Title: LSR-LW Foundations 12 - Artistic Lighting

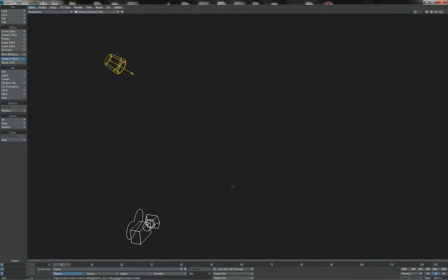So I'll leave you to do a more in-depth exploration of all of that in your own time and in your own way, but to start with, let's just have a basic crash course in just some of the basics. The most fundamental aspect of lighting design is using lighting to
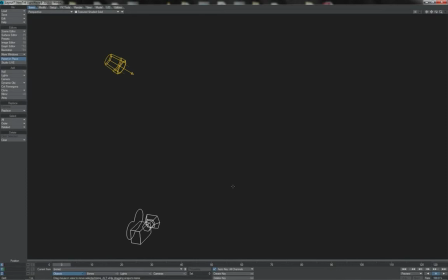describe our scene and set the mood and tone. A simple example might be something like this, that old cliche of telling ghost stories with a flashlight under your chin. This has a couple of effects. Firstly, done in a darkened space, your body and everything else is in shadow,
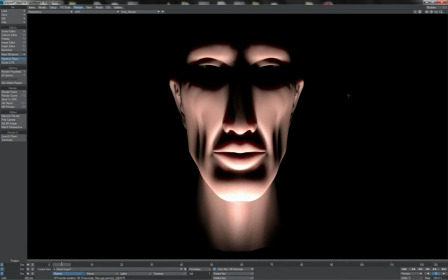and so your brightly lit up face starts to give the impression of this disembodied head, which is a little creepy and unnerving by itself. Secondly, the angle of the light casts these deep dark shadows.
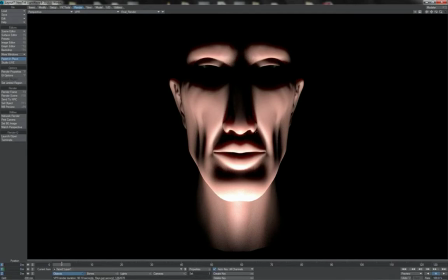You get these pools of darkness forming, around the chin, coming off the nose, and most notably in the eye sockets. As such, the light starts to pick out the details of the skull more than it's picking out the details of the normal living face.
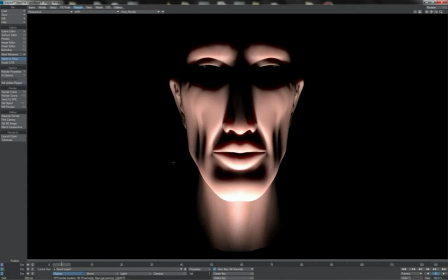It gives an air of malice and uncertainty to the composition. And even though it is a very different mood and a very different kind of design that we're going for, the principle is very much similar to that muscle guy on the beach there.
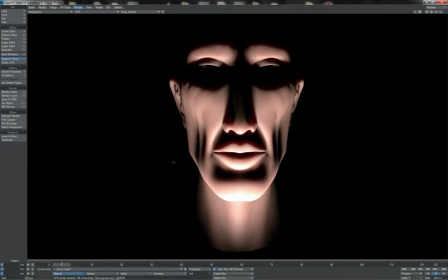We're using the light to sculpt out certain details and reveal those whilst hiding or obscuring others.
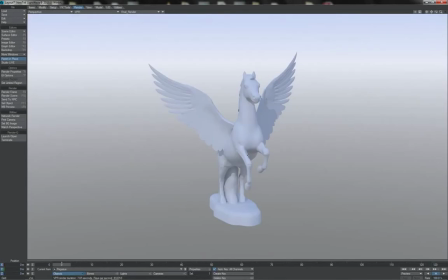For instance, here we have a Pegasus, and it all looks perfectly fine, you know, we can see it, no problem, we can realise the whole thing, and that's nice enough. But where's the interest? All our lighting in this scene is doing, it's just sort of floodlighting everything and making us see the entirety of the model.
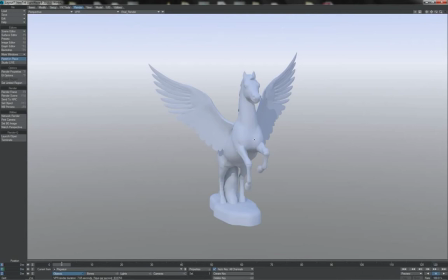And maybe if you're, you know, showing off a model, showing off a mesh that you've built, then that's what you want. But of course, a lot of the time it's not. So what about something like this?
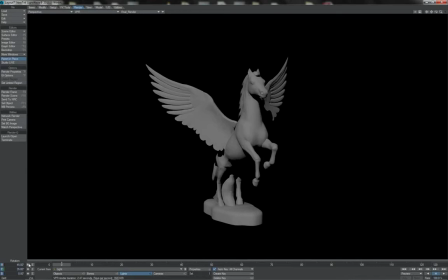You know, we've just got the single light in here, and it's more contrasty, it's more, you know, dramatic in a certain sense, but it's still kind of flat and boring and a little bit dull. But of course, as we change that angle, then, you see,
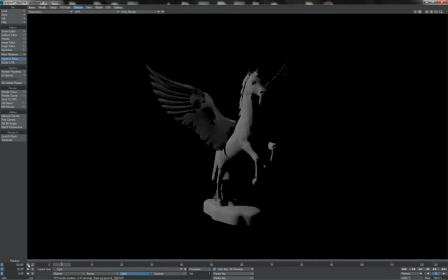we start to reveal the shape in different ways. How about putting our light at this sort of angle? Now look at what we're getting. You know, the musculature of the neck is starting to show up more. We're understanding the shape of the mane here, even though we can't really see it that well.
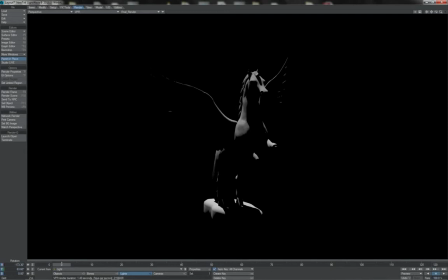The just way that the light is playing off it is giving us this sense of it. Look at the wings. We're only getting the, you know, trailing edge of them, but we get the idea of them sweeping out from this creature.
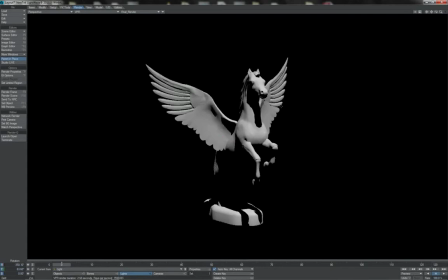How about something like this? You know, it's from the front, the light is high and pointing downwards, so we're getting this long shadow here, but of course you see his belly and his rear legs are retreating entirely into shadow. We start to almost get the sense of this thing, especially because of its pose,
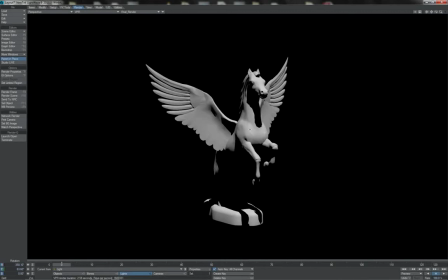the way it's rearing up like this, as if it's rearing up out of the darkness itself. We get a sense of it emerging into the light. Another thing that our lighting can do for us is help give us a sense of scale.
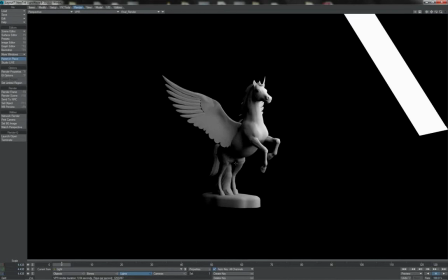For instance, here's our statue, you know, just sat in front of a big old light there. How big is it? What does it look like? Does it look like some enormous, you know, towering statue, or does it look like a little statuette that you might have on a desk?
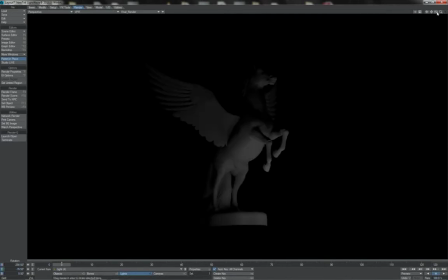How about now? Which way does it look now? Does it look larger or does it look smaller? What sense does having these multiple lights down low and small in size give to it?
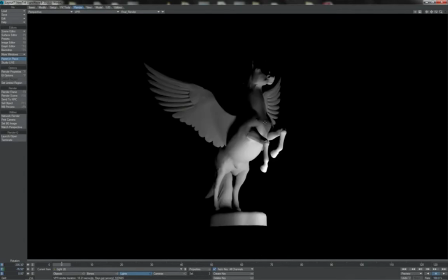What about when we change their brightness? What effect does that appear to have? What about when we throw some other lighting into the mix, such as to catch the rim here, and also throw in a dose of colour? How does that change our impression of this?